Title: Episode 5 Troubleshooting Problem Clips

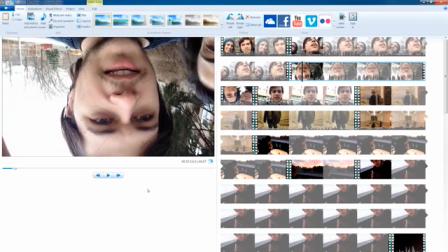(0:03)
Hello Vimeo members, Seth Wharton back with another tutorial on using Windows Movie Maker.
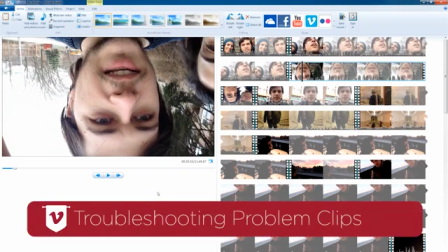(0:10)
In this episode, we're going to look at some of the options available to you in Movie Maker for fixing problem footage.
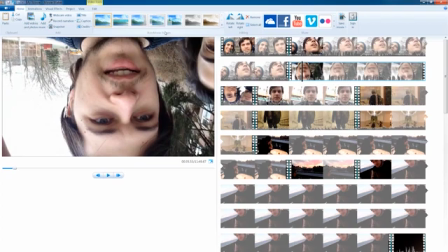(0:17)
Movie Maker is a consumer level editing program, so you're not going to have a lot of high-end image correction, but there are some things you can do to improve the look of your video.
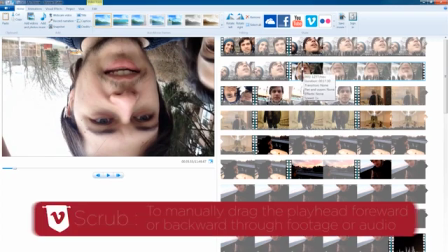(0:30)
So let's take a look at this clip right here in my storyboard. I'm going to scrub forward and backward with my playhead, and you'll see that this clip is upside down.
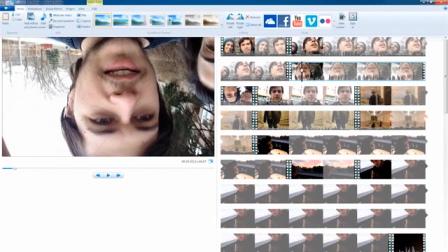(0:38)
This was shot with the camera upside down.
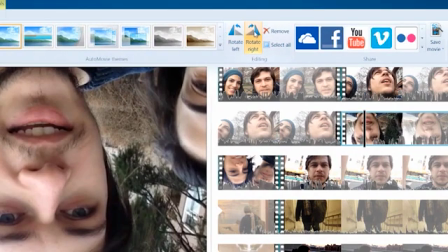(0:41)
So right here in the Home tab of the ribbon, you'll see about halfway over, rotate left, rotate right.
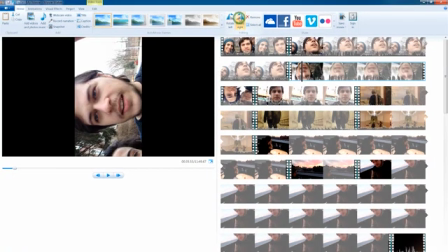(0:48)
And I can simply, with the clip selected, click those until the clip is in the orientation I want.
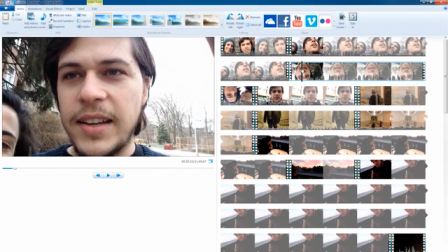(0:54)
And there we go. The clip is right side up. Now, you'll notice that the thumbnails still appear to be upside down in the storyboard, but that's okay.
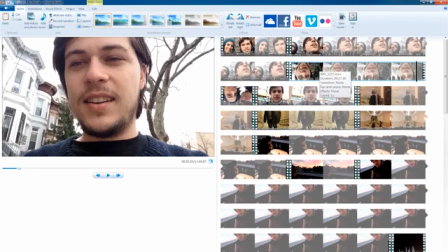(1:02)
I know that this clip has been turned around into the orientation I want.
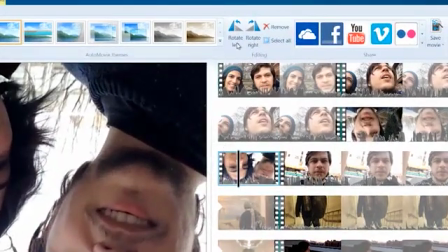(1:07)
And I see that the clip right after it is also upside down, so I'm going to fix that as well.
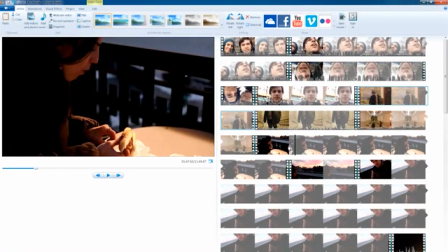(1:14)
Let's keep going through this and looking at some of the options that are available to us to improve the appearance of our footage.
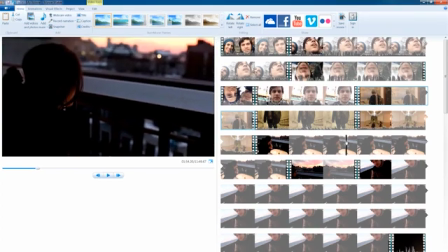(1:21)
Here's a good example. If you look at this clip where they're sitting on the High Line at night eating a hot dog, it's kind of dark in places.
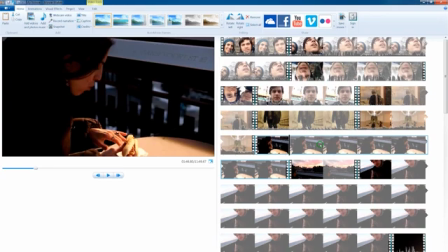(1:29)
It has some really bright spots, but then some other dark spots. Particularly her face, it's not as bright as I'd like it. So if I select that clip and then go up here to my Visual Effects tab,
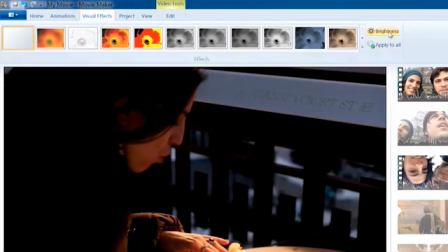(1:41)
you'll see over to the right of all of my effects presets, I have this brightness control. If I select this, it gives me a slider where I can slide the brightness up or down.
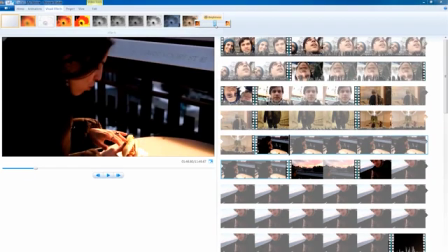(1:53)
You want to be careful with this though, because it's an across-the-board move. You can't isolate portions of your frame to brighten or darken, so use it with discretion.
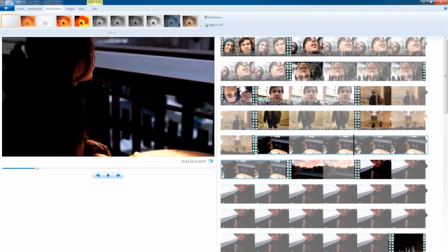(2:04)
I'm going to go pretty slight. I just want to bring up the highlights here a little bit where you can read the banner and make her a little more visible.
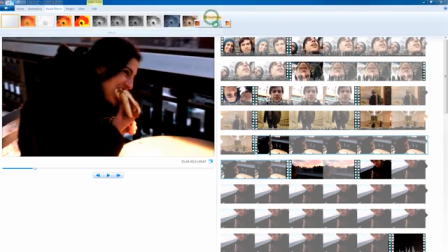(2:12)
I don't want to pull it up so much that the highlights on the table become blinding. That would be ridiculous. But it's nice that you can make little moves like this to brighten up your clips a little bit.
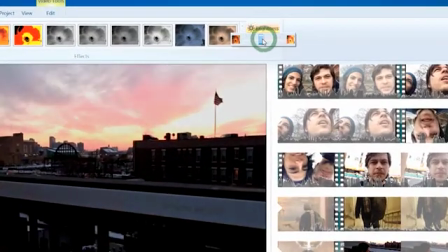(2:25)
Or you can go the opposite direction. If you wanted to add, say, some mood to this sunset, you can dim it some.
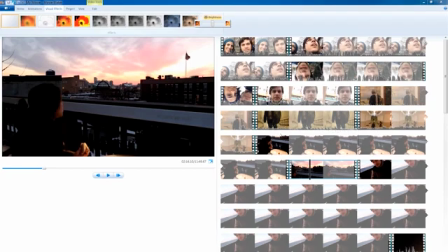(2:32)
Pull the brightness slider down to darken it up and give it a little more mood. Some of the other options that
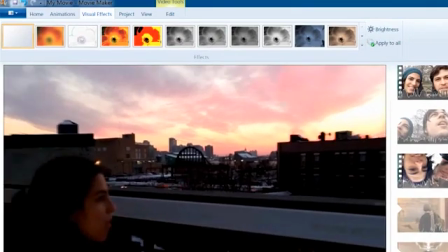(2:37)
are available to you for changing the appearance of your footage are here in the Visual Effects tab.
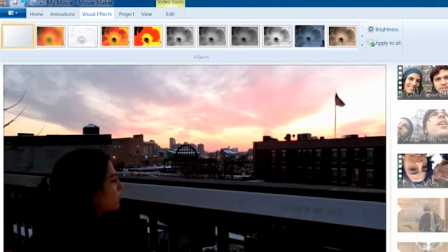(2:43)
If I select a clip and then hover over the effect, I'll get a preview of what that clip will look like with the effect applied. So here's a black and white, and you can see they have a few black and whites that are modeled on using different color filters for different depths of black.
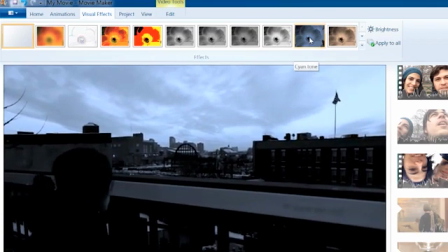(3:00)
Here's a cyan that's very nice. It gives this sunset a totally different mood. If I take it off, you've got this bright orange autumnal sky,
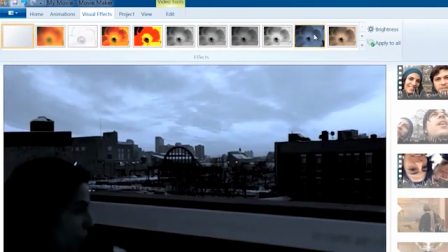(3:09)
and if I hover over it, you can see you get this very cool sort of winter sky.
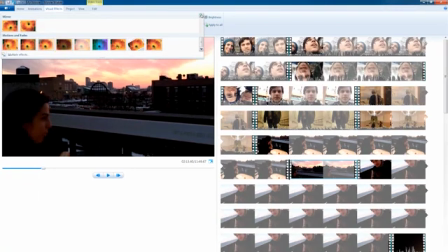(3:14)
So those are the options that are available to you in Movie Maker for improving the look of your footage, rotating clips, adjusting the brightness, and adding some color tone at times when that would help. In the next video, we're going to add music to our project and some voiceover as well.